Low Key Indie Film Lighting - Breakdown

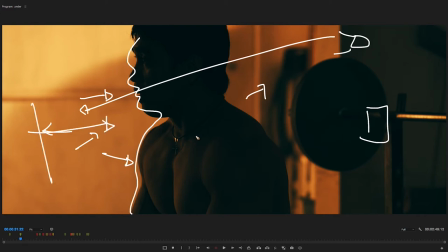4:09 Moving on.
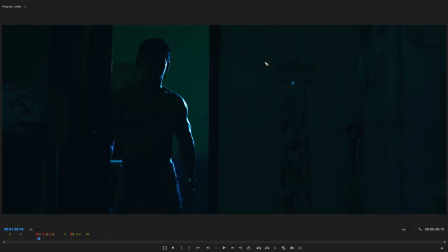4:11 Now as he enters the door in this shot we have the 400 watts inside here behind the wall to its lowest setting without any gels or nets and it's set to half spot to give the hero this hard edges right here.
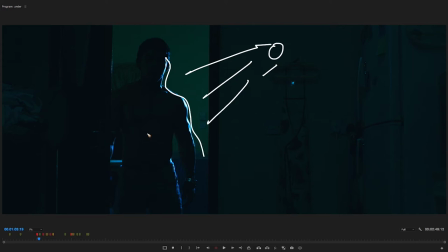4:26 The decision not to make it softer comes from the fact that we are portraying this man as a mysterious and a hardened character so we didn't want any you know we didn't want it to be wrapping around here we just want a hard light hitting him over there.
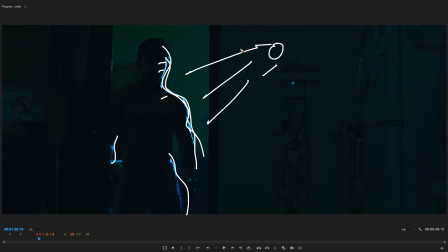4:42 Now again we didn't flag the HMI or anything, we didn't put any cutters or anything, so we just let it spill all over the room. So the ambient light that you see everywhere here is actually coming from the HMI which is spilling all over.
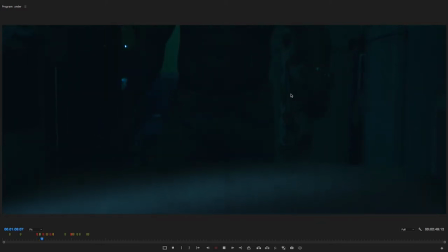4:58 Now the kitchen is actually lit by a 150 watt dead light and as we pan down you see it here,
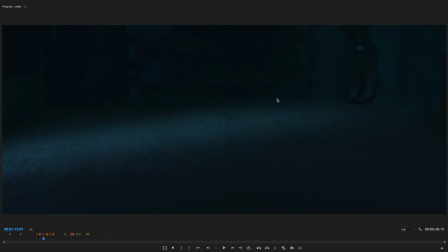5:05 sorry you don't say pan down you say tilt down because that's the correct term and you will see that the dead light is actually here and this shot of light is caused by that 150 watt dead light
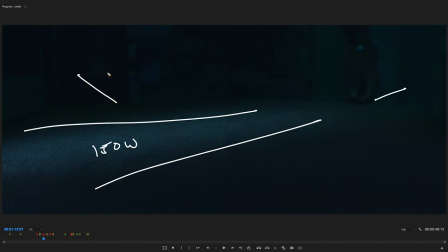5:20 and it's also bouncing around giving this little ambient glow inside the kitchen.
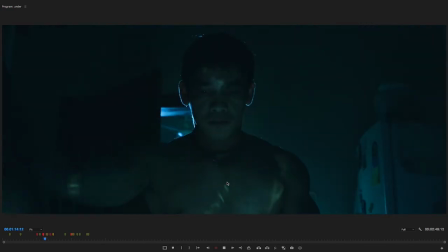5:27 Now as we play we see him open the cover and then there's some reflections over there. Now in this shot nothing's changed the dead light is still here. When he opens the cover, the light is heating the knives which you will see in the next shot.
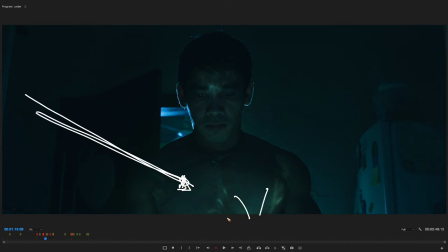5:42 So the leather light is just heating the lights which is causing all the reflections over there. And in this shot actually we moved the HMI behind him. Same setting, no modifiers,
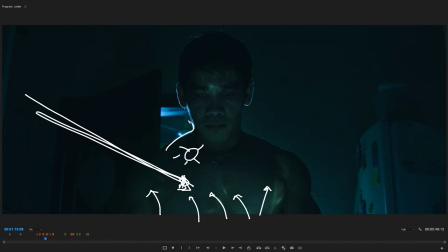5:59 no nothing just straightly pointed at him to give him again that edge light or rim light whatever you want to call it.
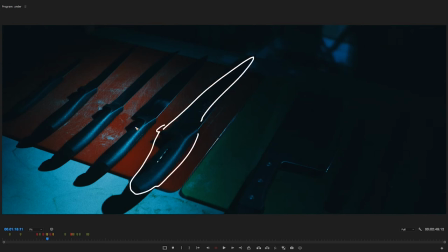6:08 Now the reverse shot you see all these knives and this is lit by one dead light which is causing all the reflection
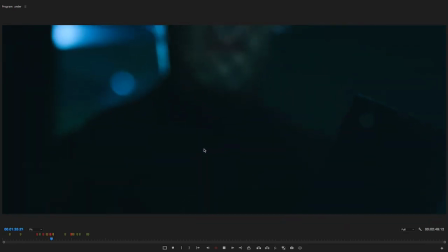6:16 on the hero's face and as we tilt up together with the knife we see we have this reflection reflecting into the hero's face.
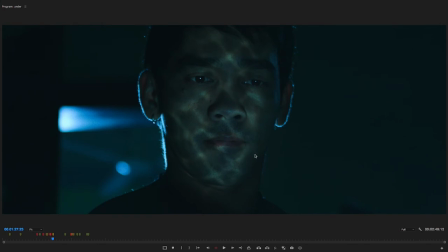6:25 This one actually we repositioned another dead light just somewhere here away from the camera you just hit it here and that light is just you know uh hitting the knife directly which reflects and uh giving him this nasty reflection
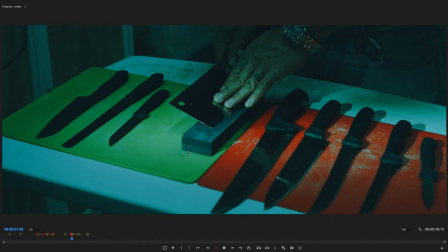6:47 okay so when the lights turn on right there um this whole scene is actually lit by the locations practical lights which is fluorescent bulbs except
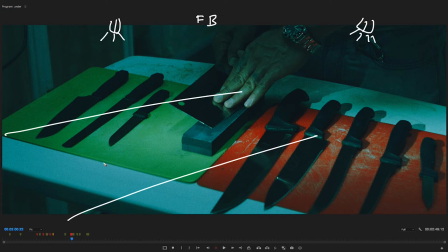7:03 for this shaft of light which is coming from our dead lights. Now the decision to use the practical lights when the lights turn on is because the only available lights we have
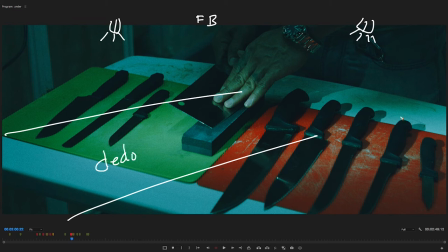7:17 left are the LED panels but when you turn on the LED panels it doesn't turn on instantly unlike the fluorescent bulbs. When you turn on the LED panels you know it has this fading in kind of thing going on so we didn't use that.
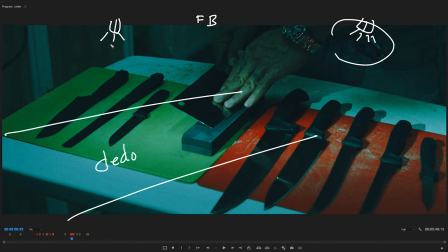7:33 So what we did is expose our shot to the practical light and dim down the dead light and increase a little bit the opening and ISO of the camera. So for our purposes that's okay because we have no other available lights and we are independent film so it's fine.
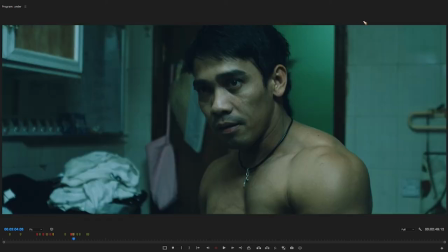7:53 Now when we cut to his reaction shot this scene is no longer lit by the practical lights. Why? Because if we use the practical lights then it will be giving the wrong color cast. It will be giving you know a little bit of green tint and it will be
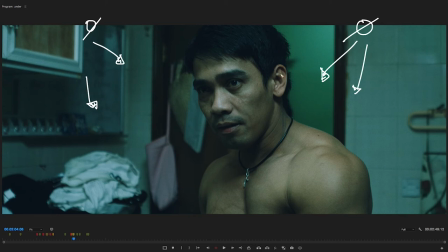8:09 giving the wrong shadows and there will be no emotions into the scene. So instead what we used are two LED panels.
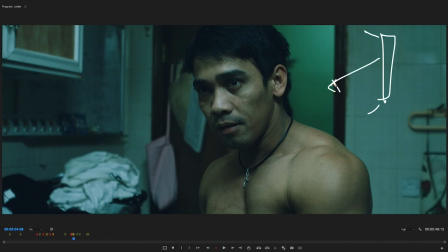8:19 One panel is right here tilted a little bit down so that gives him the side lighting and then one here just behind the camera, well the two panels are behind the camera, pointing upwards to the ceiling to let it bounce and give an overall ambient lighting.
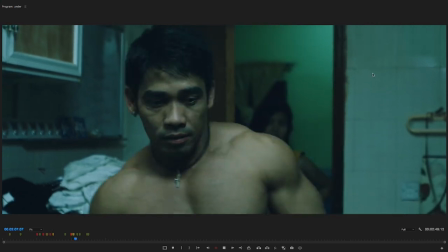8:39 Now as he turns around and we see the room behind him.
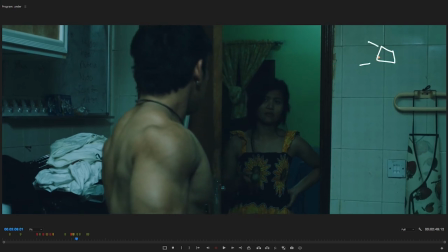8:44 We turned off already the HMI, the 400 watt HMI. We turned it off and we turned on the practical light over here which as you can see if we play it forward
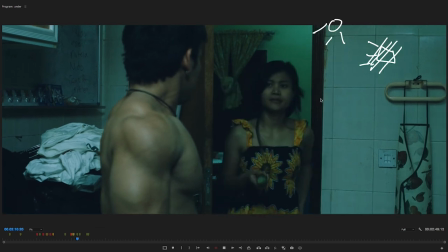8:55 it's actually flickering but that's okay because we are focusing on their faces.
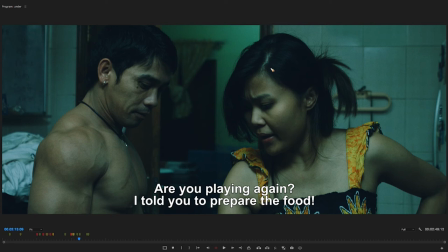9:03 Now we changed from the harsh lighting of the 400 watt hmi to the led and the practical to signal the change in the character's
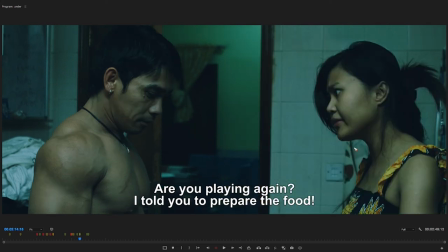9:12 mind basically now it's back to reality now you see even though that we are already bright there are still a lot of shadows everywhere shadows there shadows here shadows there it's not a high key lighting like a rom-com or a bright tvc rather we're going with realism
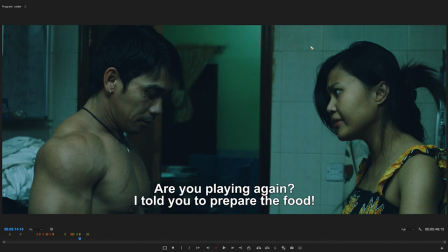9:28 here see this kitchen is lit with the two practical lights and that's what we're going for. Personally when I light films, I say films because for TVCs of course I light depending on the requirements for that TVC.
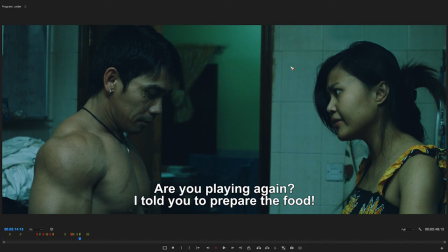9:42 Anyway with films I tend to go with realism where I exaggerate the key light source for the location we are in. For this instance the key light source of the room is the two practical lights. so what I did is just to exaggerate that lighting with our two LED bulbs
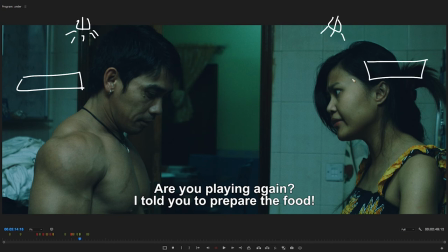10:03 sorry with our two LED panels to give it a bit more drama and to give it a bit more emotion now if this was a rom-com or any other film I would have lit this differently I would have used the HMI to bounce it towards the ceiling to give the whole room an
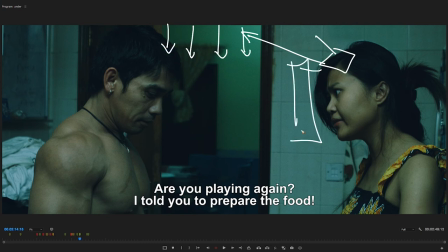10:20 even light or I would have even used a one by one diffusion and shine the HMI from there depends on the requirements and then inside here if I had more lights I would have used another 575 or
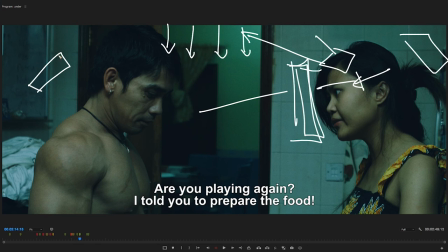10:38 maybe even Kino flows and put it in the ceiling to give a more even lighting inside the kitchen and then use the led bulbs or the LED panels to give them a little bit of dimension.
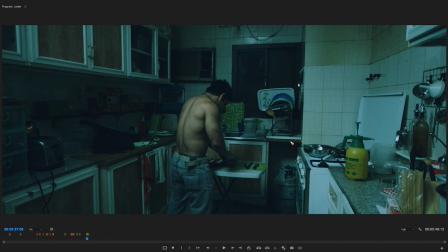10:53 Now when we move to the wide shot, aside from the realism, this kind of lighting actually gives even more depth into the character. You see all these shadows, all these shadows over here, adds more depth into the image, into the film, into the scene, consequently giving more depth into the character.
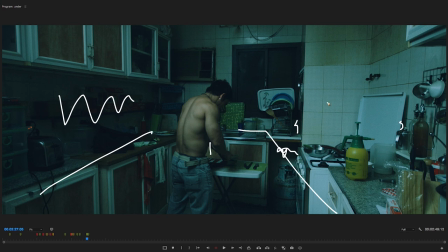11:14 Together with the location, the framing the lighting the set design we now see that the hero is just imagining or playing around or escaping his reality because his world is this dark shadowy life where he gets pushed around
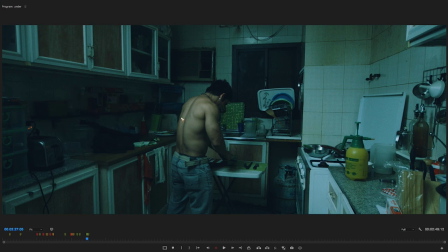11:32 by her wife so before i forget this scene is actually lit by again two led panels one pointing down towards him and one pointing upwards to bounce into the ceiling to give an overall ambient light. Now the whole film, now in terms of framing,
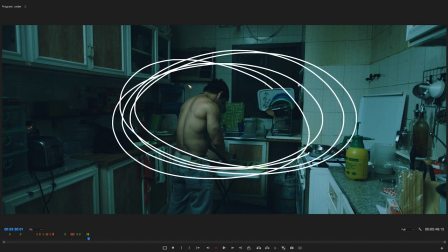11:52 aside from this wide shot in the end, everything is actually filmed in close-ups.
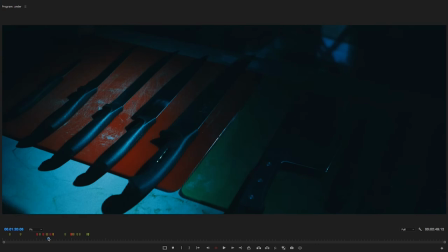11:59 So if you go back, these are all close-ups even in the opening scene.
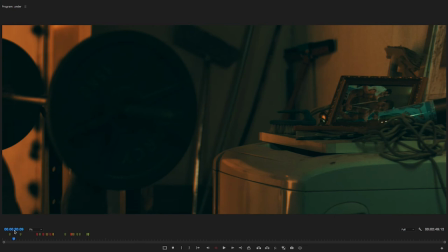12:05 The opening scene, well it looks like a wide shot but it's actually a close-up.
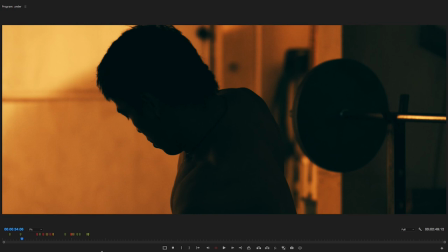12:09 Now the idea is, aside from the reveal at the end, using close-ups brings us much more closer into the world of the character.
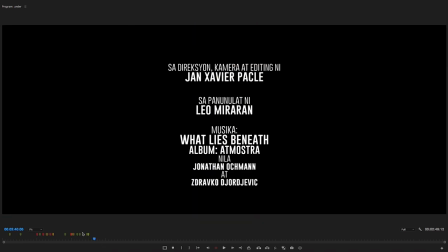12:17 It lets us peek even closer inside the character's head. And that's it for today's breakdown.